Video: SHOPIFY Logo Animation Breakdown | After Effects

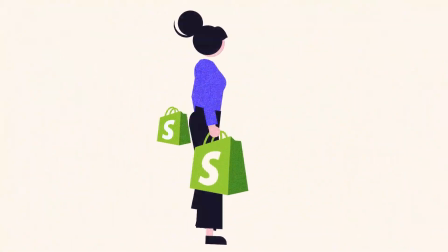0:00 Welcome back everybody, Alexander here. It's been a while since I posted a new video but the wait is over.
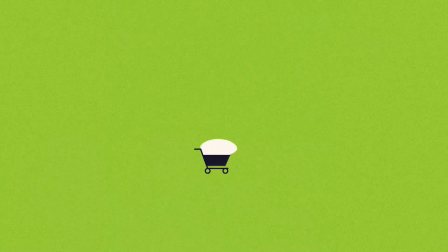0:05 Grab your popcorn and watch me break down the process of how I animated this Shopify logo. Let's get started.
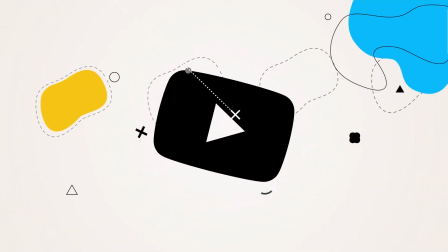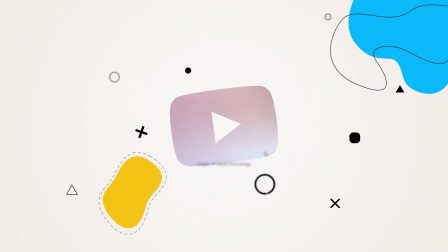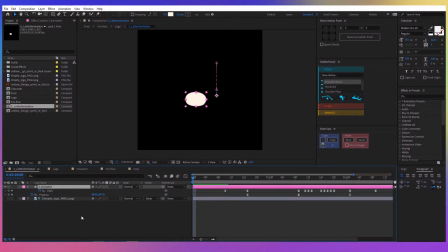0:21 So first of all I created a new composition in which I animated the S letter of the Shopify logo. I started with an almost oval shape and then I animated the position and the path so it looks like the shape is jumping and when it comes down it morphs into the S letter.
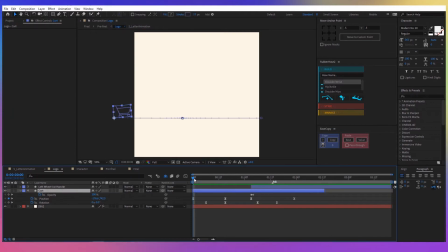0:36 Now for the second composition, I've created the shopping cart and I animated the position from left to right. When the cart stops in the middle, I want it to separate the left wheel, so I duplicated the cart to layer and I left inside only the wheel shape.
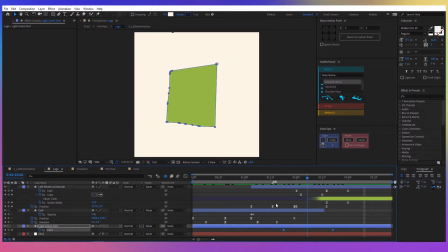0:51 The next shape is the light green part of the logo, whose path I animated to more from a full rectangular shape filling all the background to the actual left part of the logo. The next shape, the dark green part, is just the right part of the logo.
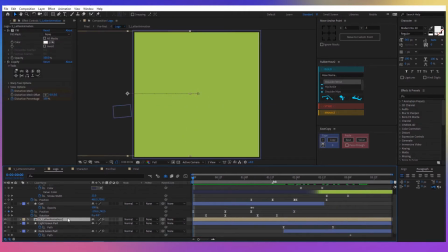1:05 Next, I inserted the S letter composition from before and I applied the liquify effect.
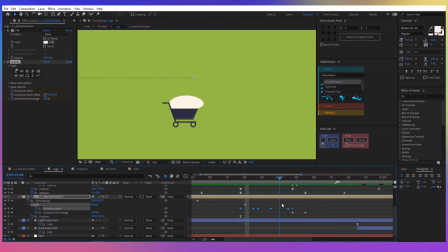1:10 With this effect, I molded the shape to fit into the card so I keyframed the distortion mesh and the distortion percentage to keep this effect just for a couple of frames.
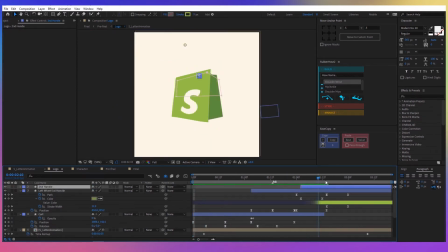1:20 The next shape is the second handle of the bag. For this I quickly animated the pet and stroke it. The next part is about you, so if you have any questions or suggestions just let me know in the comments. If not, please leave a like if you enjoyed this video. Alright, let's move on with the next part.
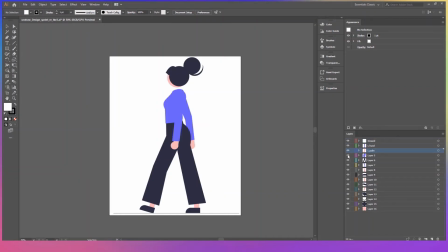1:37 So for this one I needed a character, so I downloaded a character vector from andro.co, I've imported the illustration into Adobe Illustrator and I prepared the delayers for importing into After Effects.
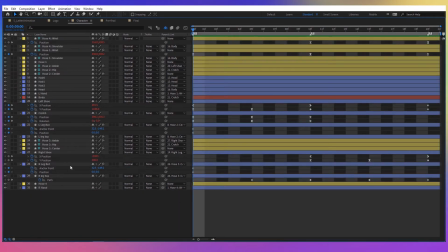1:50 In After Effects I created a new composition with a new character, I structured the delayers into body parts and then I animated the walk cycle with the Rubber Horse plugin.
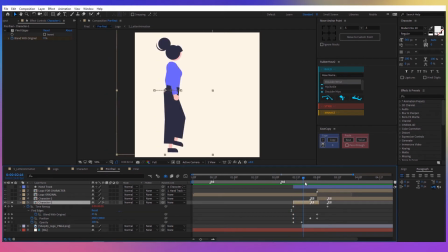2:01 In the next composition, I've inserted the character composition and I animated the position from left to right. Then I've applied the Find Edges effect to make the character appear in a more interesting way than just with the opacity animation.
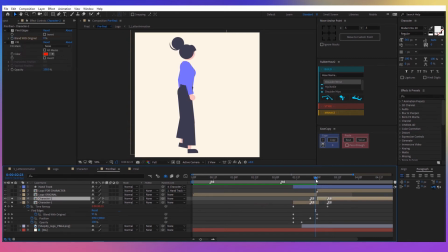2:14 Then I duplicated the character and again I animated the position to move forward. So the reason I duplicated the character was because I had to attach the bag to her hand so this needed to be done after the logo animation was finished.
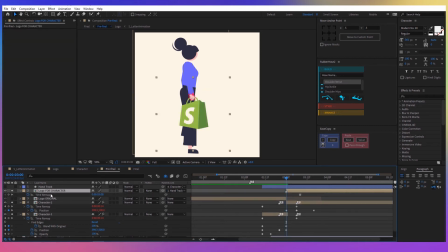2:28 Same thing with the logo composition, this one, logo for character, was needed just for the final frame of the logo animation.
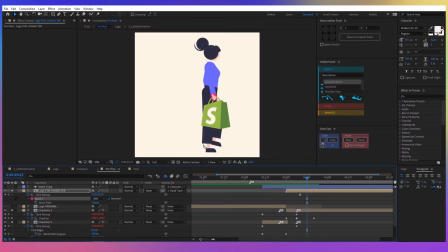2:36 You can see that it has a mask on the hand to look like it's held by the woman and
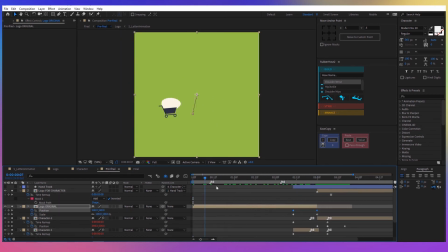2:41 the original logo composition is just the original logo animation being played at the beginning.
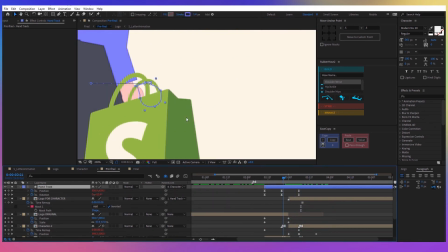2:46 Besides that, I've also created a handshake shape which tracks the woman's hand and I used this layer to have my logo composition parented to this.
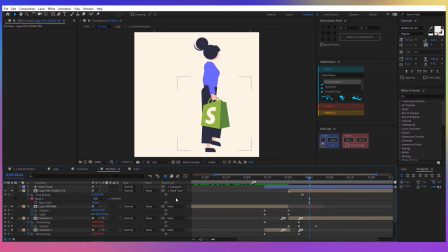2:54 In this way, the logo swung left and right, making it look more realistic. The final layer is just the original Shopify logo mixed to appear after the character.
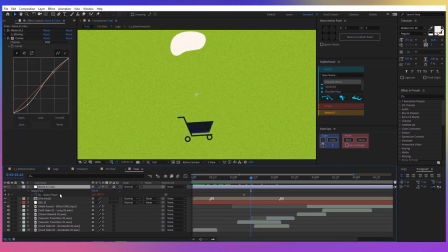3:07 In the final composition, I added some noise effect animated with the time expression and I also added some curves to create some contrast on the color.
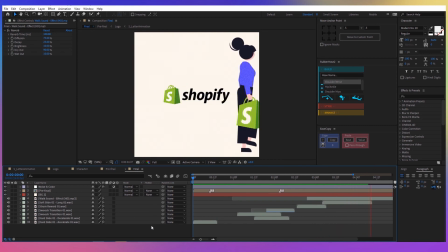3:16 Then I've inserted some sound effects and that's all. Here's the final result.